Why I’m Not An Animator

What, in your opinion, makes an animator on YouTube an animator?
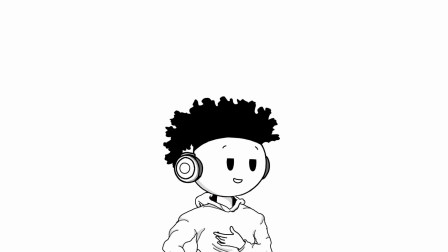[0:09]
Like, what separates the good from the clones, and what even makes a YouTube animator? But before we answer that, I have to do something. That's right, I've made massive changes to my style and my entire channel. And to commemorate this enormous change, I'm going to go over my channel and why what I was making was absolutely horrible. So strap in and allow me to educate you. This is going to take a while. Before we begin, I'd like to clarify something. There's an enormous difference between self-deprecation and self-criticism. Self-deprecation can be useful if you know how to use it, but it can only go so far as to be a running joke or to get people to understand your view on a subject. It's not useful in arguments, hence why it falls apart when any critique is thrown its way.
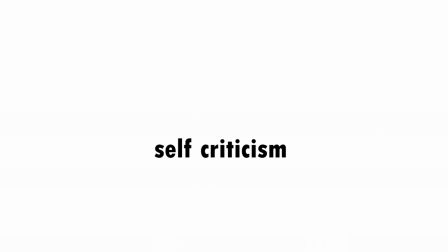[0:57]
We're not going to be doing that today. Instead, we're going to use self-criticism to highlight and show what I've been doing wrong up until this point as a content creator. I feel it's very important to take time to look at yourself and see what you're doing and take responsibility for when you screw up or make yourself look like a fool.
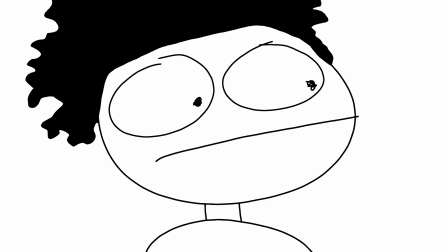[1:12]
The first step to becoming a better content creator is realizing that the content you're making isn't up to par.
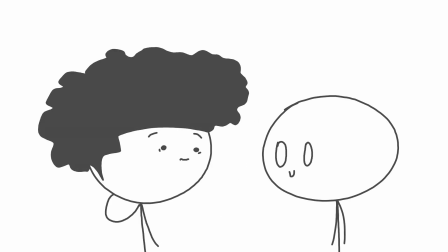[1:17]
Okay, now that that's out of the way, let's begin. I'd like to draw your attention to the static character technique. If it sounds confusing, don't worry, it's not.
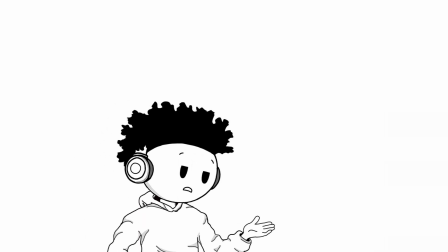[1:29]
It's used all the time in YouTube animation or storytelling videos specifically.
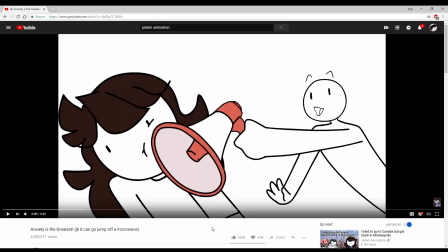[1:33]
Basically, you have a character who represents you in the video, and instead of animating every fine detail and movement because that takes too long,
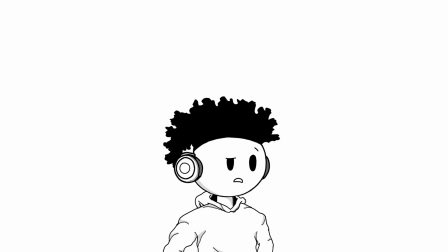[1:40]
you draw a set number of positions and facial expressions that fit every possible scenario. Drag it into your editing software, add a jump preset, and boom, you're done.
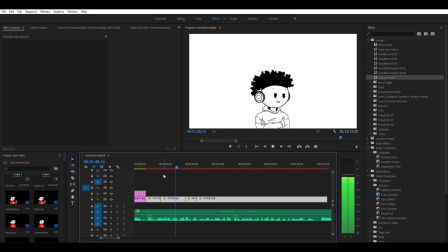[1:47]
It's really that simple, and if done correctly, it can save you days of extra animating and time wasting. I've been using this technique since the start of my channel in January, and I've saved a lot of time doing so. You see, on YouTube, if you don't want to animate mouth sync or movement tracing, you don't have to.
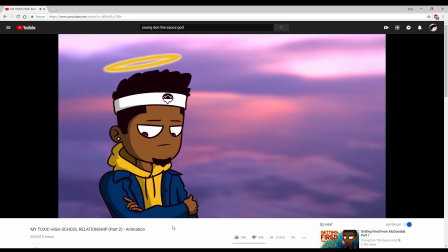[2:02]
That's the beauty of this community. You can do whatever you want, however you want, and there's bound to be someone who enjoys it, if it's unique to you. But if you decide to take this role, there are still rules you need to follow, which brings me to my next point.
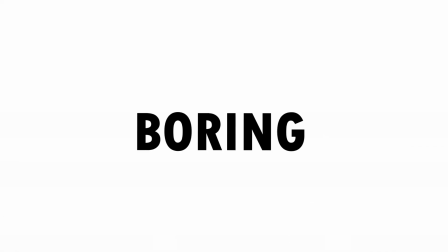Take a look at this frame of my character talking. Notice anything? No?
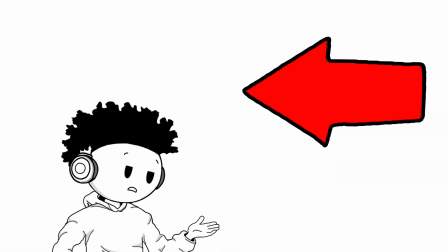[2:26]
That's because there's literally nothing to notice in the frame at all. It's just a white background. And believe it or not, it's boring to look at.
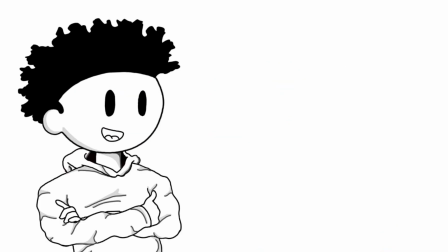[2:34]
In older animations, I could barely get away with not having a background because my character took up 20 to 24% of the screen. Enough so that you weren't distracted by the ominous void behind me. But with the style change, I made my character smaller. And instead of adding a simple background, heck, even an essay for the audience to read, I added nothing, not a zilch, not a damn thing. This is not entertaining to watch. It's sloppy, it's lazy, and it's boring. The reason people like dated animations and Domics get away with living in purgatory is that in all cases of their character explaining or describing a scene,
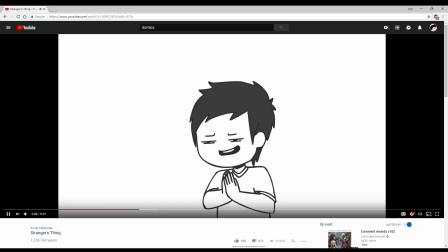[3:08]
they are fully animated and moving, something that my channel lacks. And very recently I've gotten better at making backgrounds for my images, but still, that is very recently.
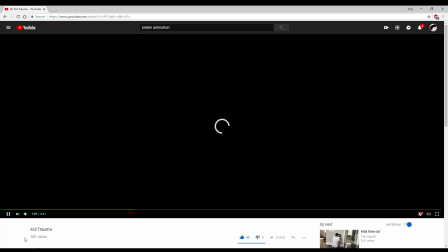[3:17]
I'm talking the last 1 or 2 videos on my channel. If I'm going to use the poses, that's fine, but there has to be a background, otherwise it's overplayed, extremely dull, and say it with me, boring.
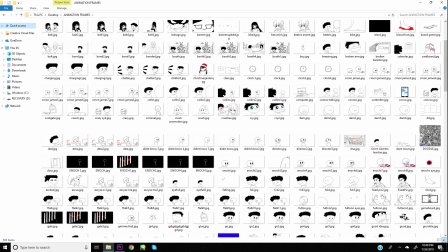[3:35]
This is my animation frames folder. It contains every single picture or frame you've ever seen on my channel.
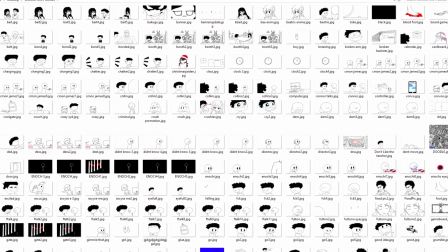[3:41]
Seriously, every face, every pose, every character, every scene, it's right here, all of it.
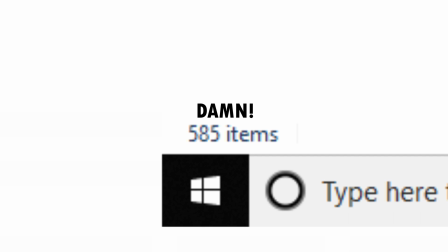[3:47]
Today this folder contains 580 unique drawings and poses. It's impressive, yes, but it's also toxic.
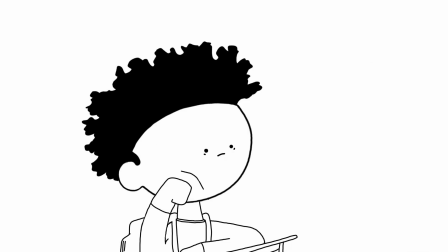[3:53]
If you've watched me for a while, you know at this point that I reuse frames from older animations, or rather from this folder. My justification for this laziness was that if a scene calls for the same pose or action that an older animation did, then why not just use that? It'll save me time, and there's no point in redrawing the same picture over and over. Except there is, and it's called creativity.